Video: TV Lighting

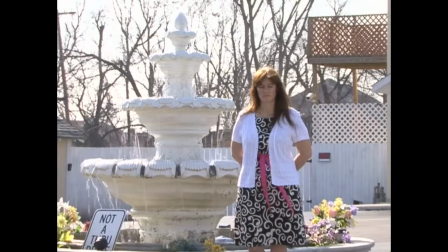windshield cover, and you can use this one. We're all familiar with these type.
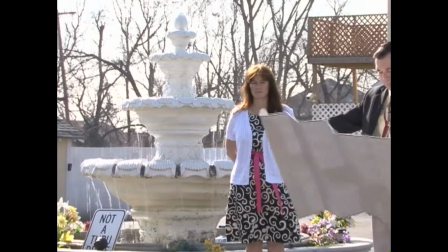Covers the windshield, and you can do the same thing.
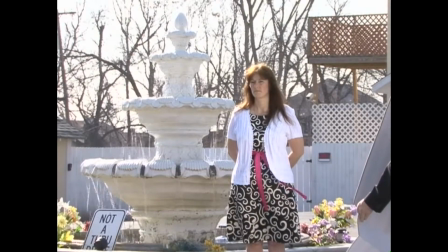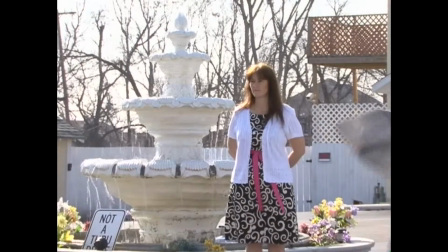And that may help you.
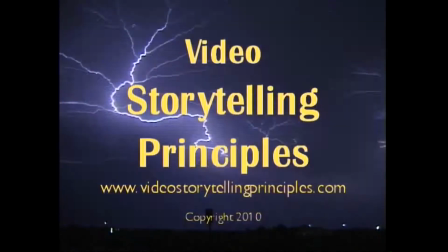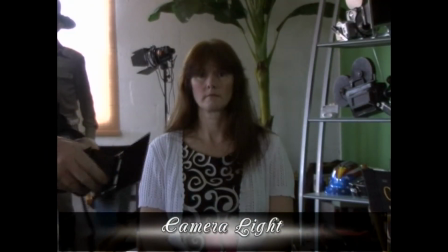So once again, we have this kind of light
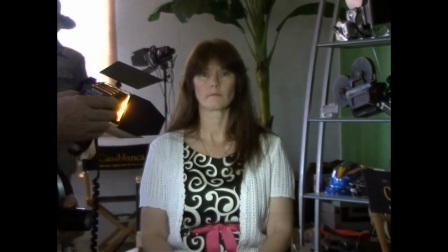that may be too bright. You can see how it gives a little hole. It's too bright. It gives very bad lighting.
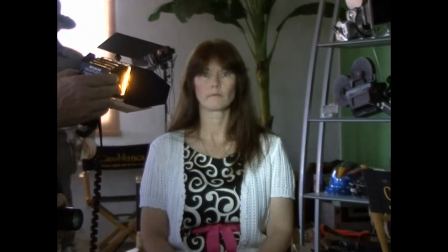I personally wouldn't like this very bright one. It's something like the old cameras used to use. unless you bounce it off the ceiling, it's just too bright.
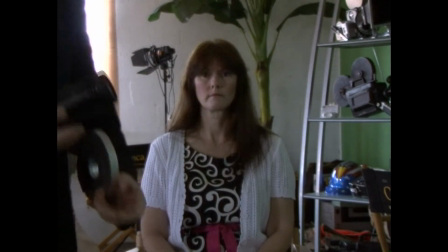This other smaller light, this is not bad.
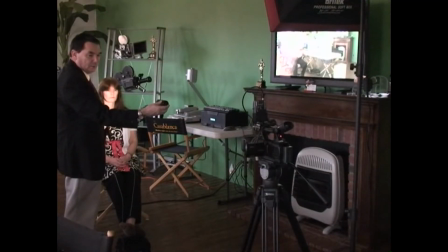But once again, you get this hole. Brightens up the subject.
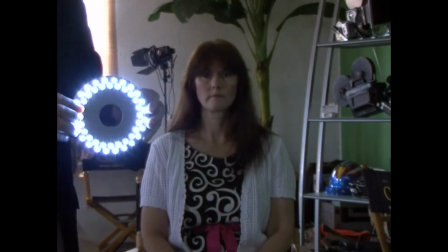This is something that's newer. It goes over the microphone. And you see this, when you get closer to the subject, it's probably okay.